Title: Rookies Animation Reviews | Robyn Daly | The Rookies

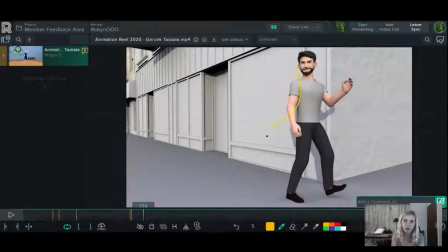[17:23]
And then as it comes down here again, it would come down in an, oh, that's a bit off, but come down in an arc as well. And then as he turns the corner, he's not just going to, no, I mean, I don't think he is like sonar or anything.
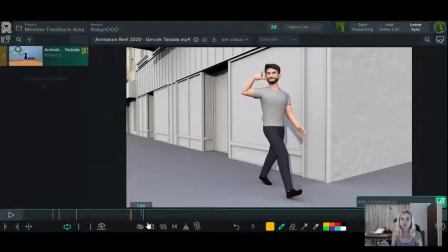[17:39]
So he would turn his head to look first before he turns the corner. So he anticipates that there's a corner there. He knows there's a corner there, but he has to first see where the corner is before he can turn around it. So he would turn his head to look at the corner, and then his body would follow.
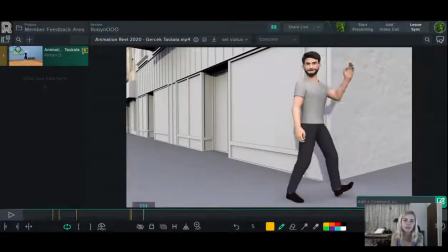[17:52]
He wouldn't turn first and then turn his head, and his head is quite stiff there with that turn.
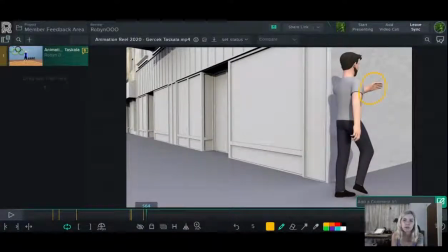[17:58]
And again, this wrist here is very stiff as well.
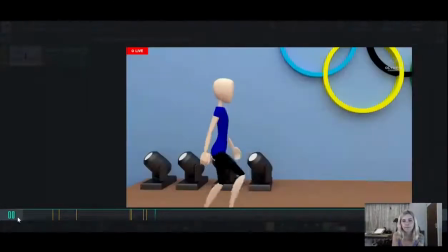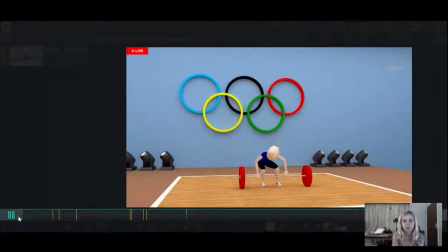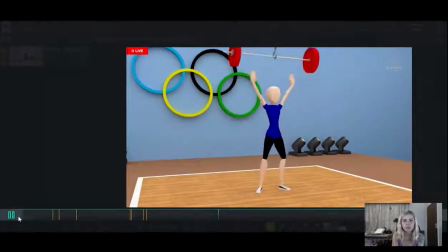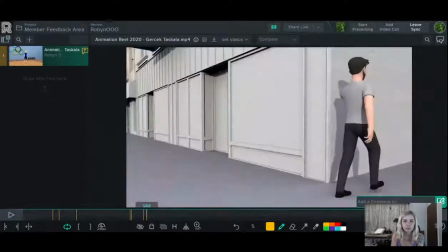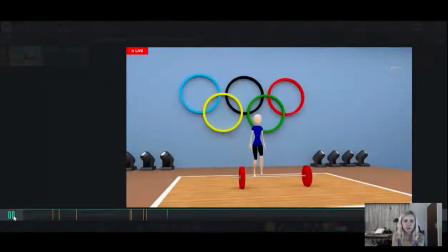[18:26]
Okay, so her body is quite stiff
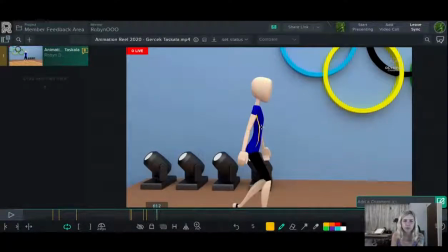[18:30]
and sort of tilted forward and kind of, it's a very stiff posture. And she wouldn't usually be, tilting forward like this, when walking.
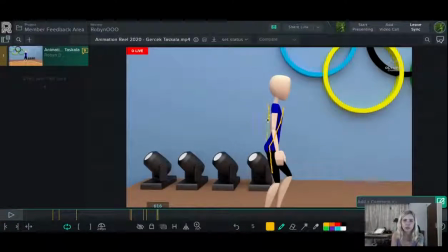[18:46]
Usually you'd be tilted a little bit more backwards while walking. Again, follow through on wrists and stuff like that. These are very stiff, her wrists over here.
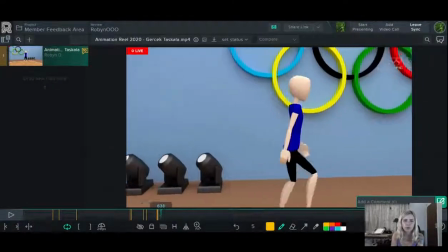[19:00]
There's none of that happening. And again, I think there's the issue of her legs are just a little too bent throughout the walk cycle.
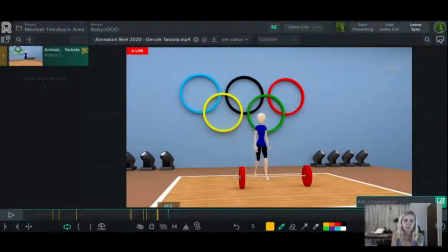So there's a little bit of a thing happening on her hand, on this hand, as she walks forward in the next few frames.
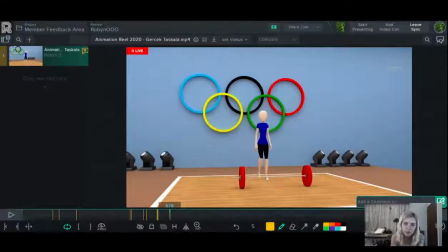[19:27]
It looks like a bit of a glitch or a pop or something. I think the problem there is that there's just too many keyframes too close together.
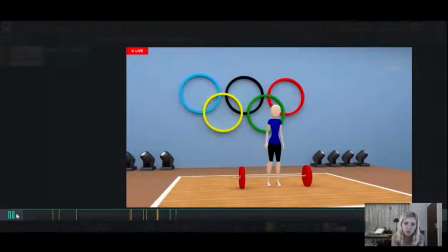[19:36]
So it ends up not looking like a natural movement, and then it does a bit of a pop and, it kind of draws your attention to that hand.
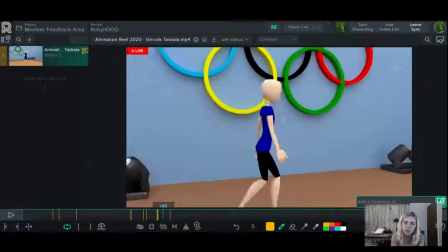[19:43]
So be wary of over animating, like over keyframing stuff. The curves are very helpful.
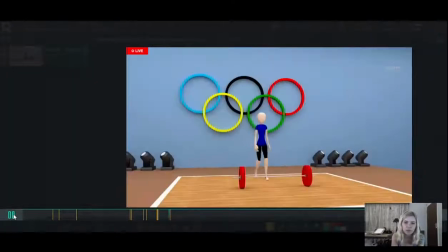[19:50]
The graph editor is definitely your friend.
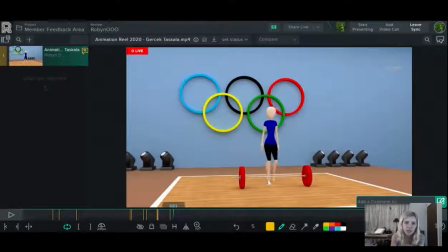[19:55]
So I'd have a little more anticipation here in her body. She sort of just stops. And there's like a little bit of a wobble there, but it doesn't really look like any sort of intentional anticipation, like she's actually thinking of anything.
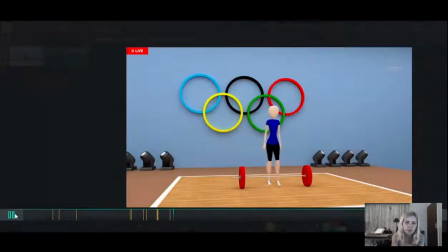[20:17]
Nice that she adjusts her stance there, that's good.
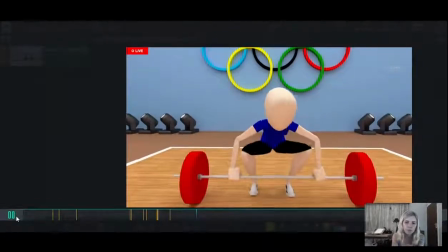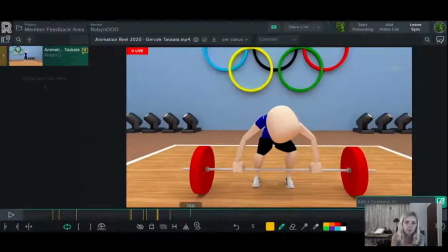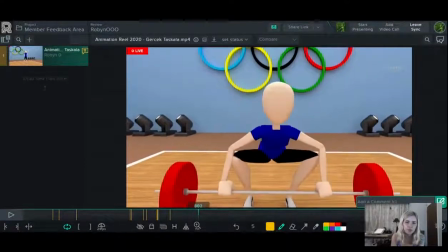[20:36]
So as she goes down here, she would usually do a few like preparatory balls just to test.
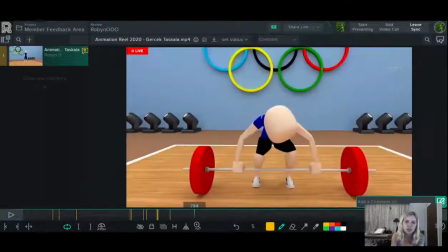[20:44]
So she's going down, she's got her elbows bent. And there is actually the opportunity for her to sort of like pull up slightly, just so she can like sort of test her stance before she goes right into picking the thing up.
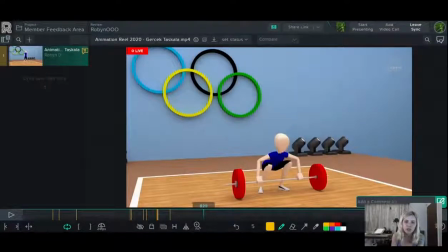[21:01]
And again, there's like a lot of opportunity for her to like adjust her footing and stuff and just really prepare to pick up this heavy weight.
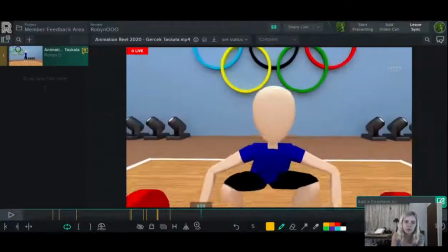[21:09]
As she picks it up, there should be a bit more straining here, a bit more impact.
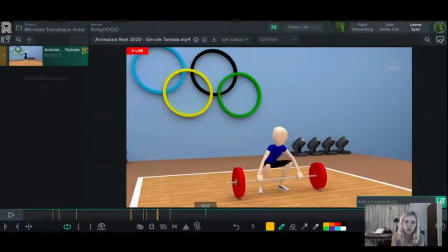[21:15]
So she would go and she would pull up. You see how her arms actually straighten after this has already gone off the ground. So the weights start lifting off the ground before her arms are even, extended fully.
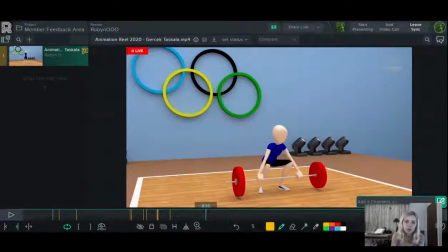[21:32]
So she would pull up and her arms would straighten first. There'd be a moment or two, a few keyframes, as she pulls on the weight, and then the weight would come up.
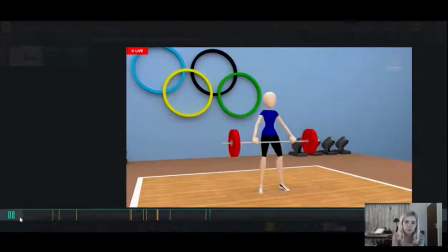And then the spacing over here is just also, I would just work on that a little bit more.
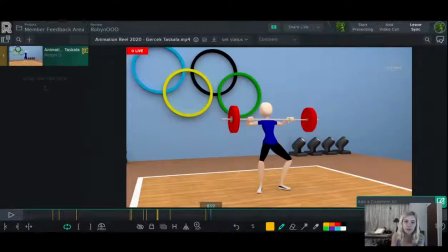[21:56]
So she'd pull up the weight quite fast to here, stop as it reaches her hips, and she wouldn't have, her feet are coming off the ground here. So I would just watch that. Straighten here while she keeps it on her hips, readjusts her grip.
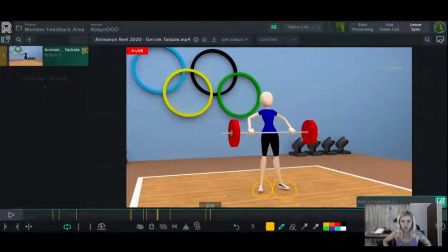[22:14]
And then she would sort of, so she'd readjust her grip, like maybe change her stance a little bit to now push the thing up, and then she would push it up. At the moment, it's all just like one sort of movement without any changing in spacing or timing here.
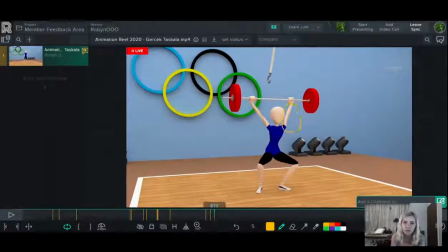[22:32]
Over here, it looks like the rig is breaking a little, so I would just watch that as well. It could possibly be that the arms are not rotated properly, on the right axis, so then it ends up making the arms look twisted.
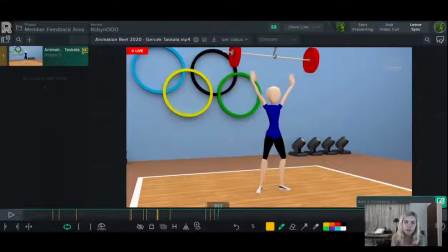[22:50]
And then over here, as this lifts, there should just be a little bit more physical reaction, because if you think about it, she's pushing this really heavy weight above her head. And if that suddenly gets taken away from her without her expecting anything, she's going to overbalance or something, because everything in her body is now pushing up on this weight.
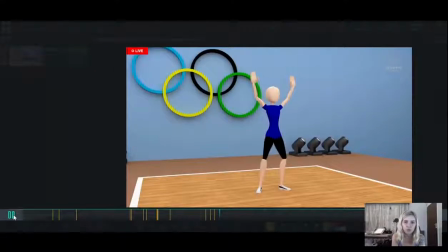[23:10]
So I would just add a little bit more physical reaction over there
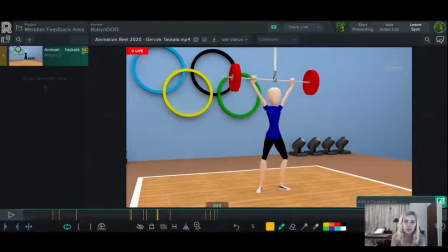[23:15]
and just hold that stance a little longer than just, it looks like a very gentle sort of movement there. And with the sort of weight that she's pushing up, it wouldn't be a gentle reaction once that weight is taken away.
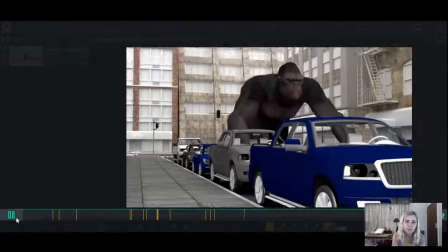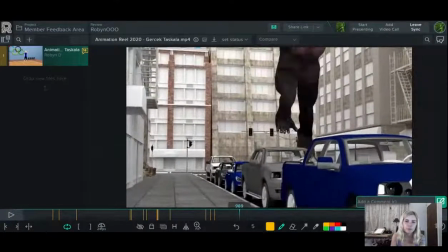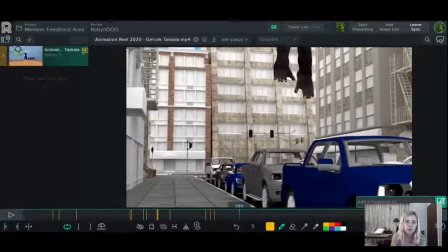[23:41]
Okay, so I see that the camera's got a bit of a handheld vibe here,
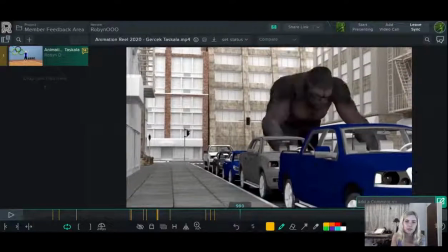[23:45]
but I would definitely, because this guy's obviously a big boy.
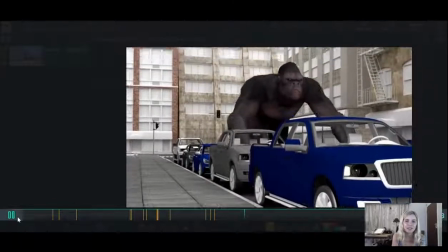[23:51]
So when he hits the ground, I would definitely give like quite a hectic camera shake here,
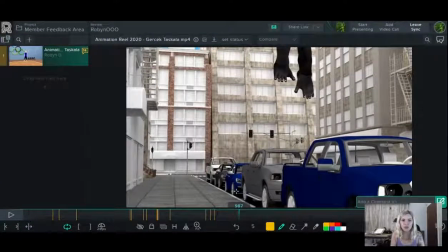[23:58]
and also possibly have the cars lift off the ground, have the environment react to this very giant gorilla landing there. Camera shake definitely would give it a lot more impact.
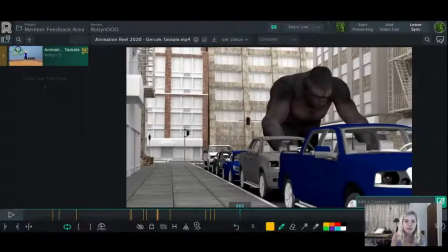[24:16]
And as he lands, have his feet hit the ground first and then his body come forward.
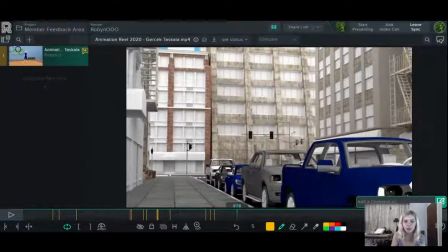[24:22]
So have him actually be straight up a little longer, not sort of have him landing like this.
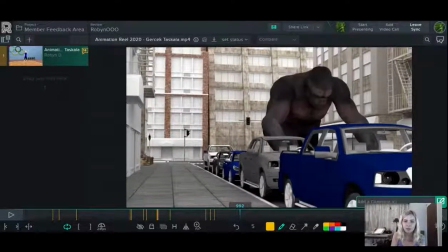[24:28]
So have his body straight as his feet land, have the feet land, and then the body sort of comes forward. And offset the arms as they land. At the moment, they're behind the car, so you can't really see, but they kind of come down at the same time.
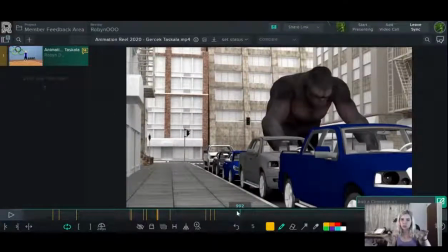[24:42]
So definitely offset that. Offset the shoulders, tilt the shoulders a little more to add a little more interest to the shot. So I would have him land, have his shoulders be, like this, tilted. First, this arm comes down and hits the ground, and then the next one, also watch silhouette.
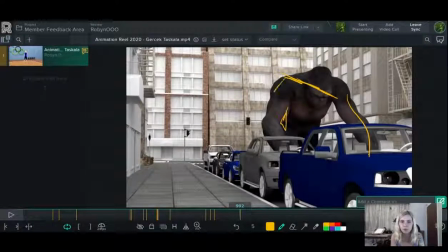[25:01]
You should probably have a little bit of negative space here, so the arm could be out a little more.
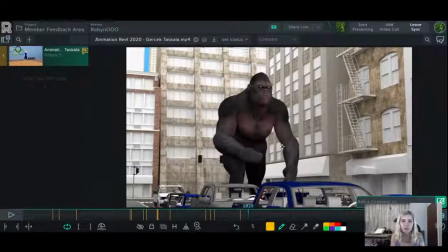[25:08]
And again here, I mean, if you're just looking at the silhouette, it might get a little
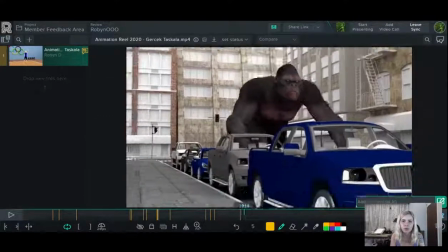[25:15]
like not communicating properly what you're seeing here.
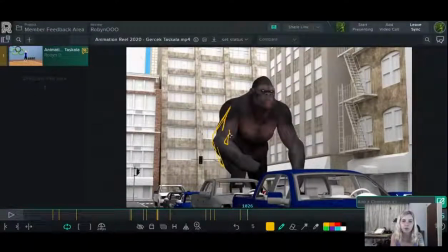[25:19]
So again, I would just have this arm out a little bit more, have a bit of negative space there, and just watch this hand here,
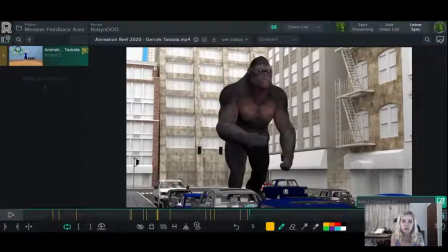[25:27]
because I see obviously it's the same sort of thing here as gorillas do.
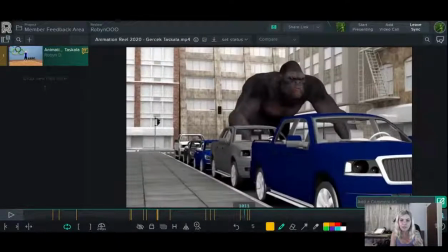[25:31]
They walk on their knuckles and they often have their hands like that in fists, but it's just the angle that it's at.
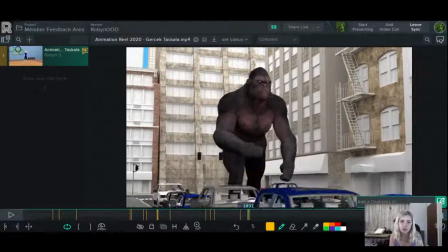[25:37]
It ends up looking like a bit of a strange paw.